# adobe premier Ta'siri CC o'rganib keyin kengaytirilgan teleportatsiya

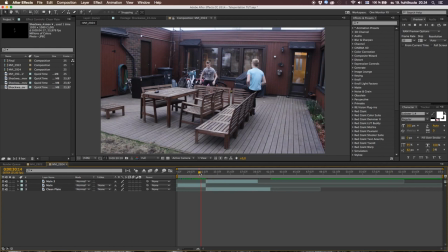So if we're now watching this just like this, I hit play, you can see, yeah, he cuts to the next place and I do my reaction, but I think that's not as real as my original example,
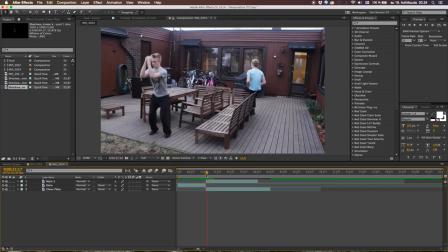because I want him to travel through the space, not just appearing from one end to the other. I want him to be in the space for just a few frames, so I can see he's traveling that distance. So how we do that? Pretty simple.
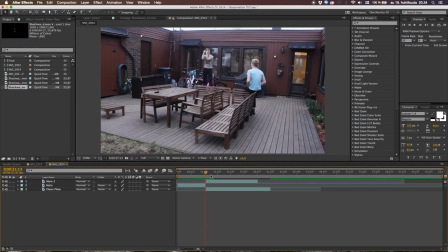When we go ahead, we go to the frame, the last frame where he jumps like deer, and let's zoom in with this slider here. Okay, yeah. Let's take this top layer, 1, 2, 3,
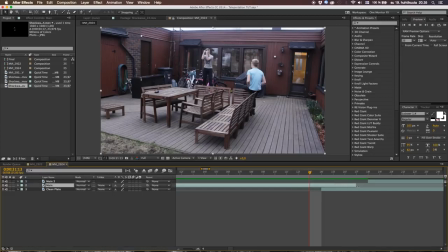4 frames, and let's drag these 4 frames. So we're having a 4 frame longer buffer here. Then what I do is I
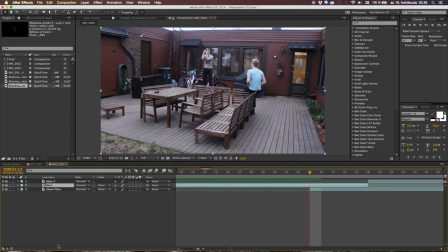take my clean plate here under, but first let's go to the main where we got the longer buffer. Hit command shift D once more, so we have a 4th layer. Then we can go into this clip and trim this down, the clean plate.
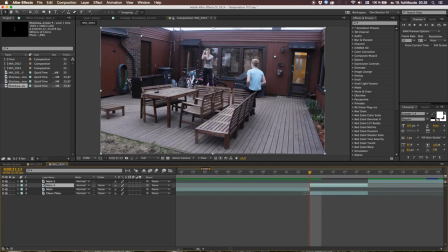That's all we need. And here let's go like this, and here's the buffer like this, and we don't want him falling anymore, so
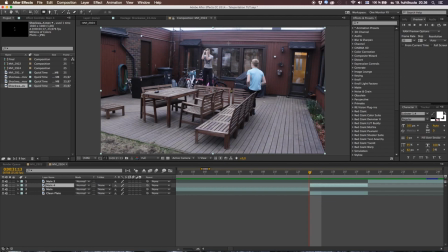select your rectangle tool with the main 4 selected and do a mask around myself.
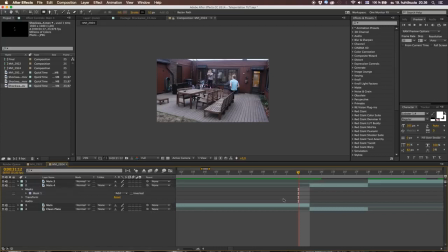So now if we zoom out and we play, he disappears for a few frames and then he appears in another place.
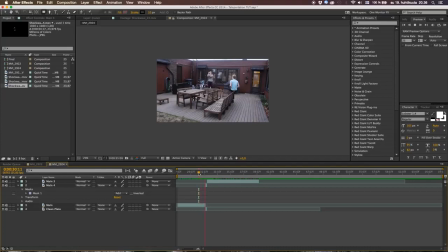This already looks like he's traveling that distance in a whole new other way, and I think that's pretty cool. But there was a thing I noticed when I does this. This is not perfectly clean up.
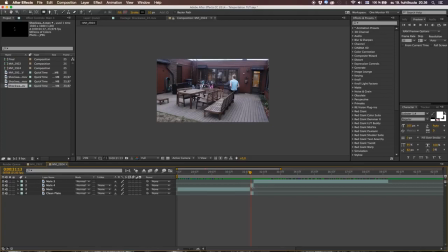You see, when he jumps up, and here when we got the extra buffer for him to fall down,
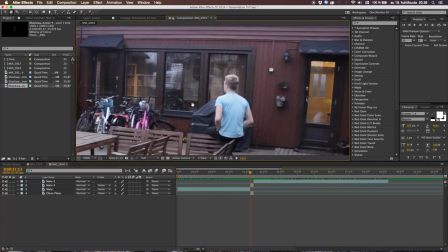where we did the masking, we can see here next to me the reflection of him jumping. Here we can see his reflection there. So when he jumps and disappears, he continues to jump here.
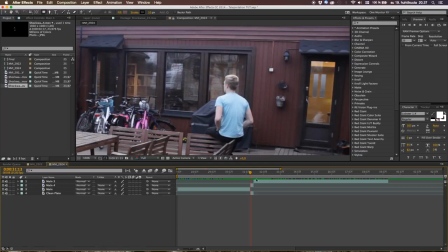That depends on how you have your mask. I just have it like this, but I'll show you anyways. So if you put your mask here and not around me, you could do this. This is also a simple way. So select your guy or the layer where the mask is.
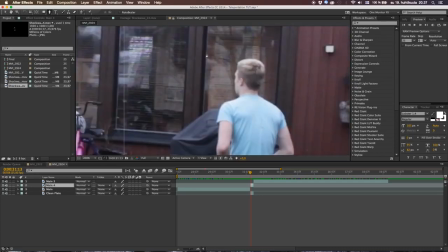Take your pen tool by hitting G on your keyboard, or just clicking on the toolbar, and then just do a simple mask around my brother, and hit M on your keyboard to get your mask properties.
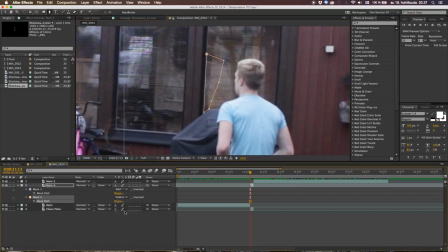Go to the second mask and go from add to subtract. And you can see he just disappeared. And that's all we need. And why did he disappear and not ending up with a black background or transparency? We're still having our clean plate here under, so we're saved from that kind of misery.
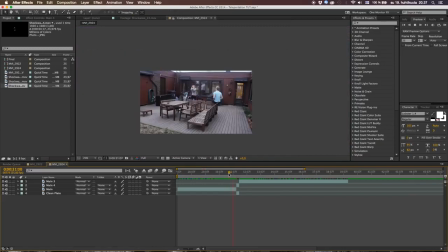Okay, so now when we have cut those, we can see that we're doing this, and boom, we have our cut. Pretty cool. So section 1 completed. Let's move for section 2, where we do our effects.
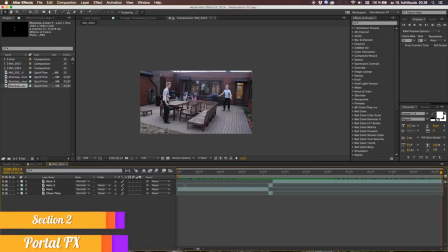Hey guys, welcome to section 2. Here in this section we're doing these puffy,
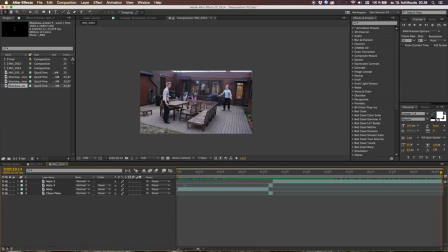pulsing, colorful smokes that will represent the teleportation sci-fi look. So let's see what we will be using.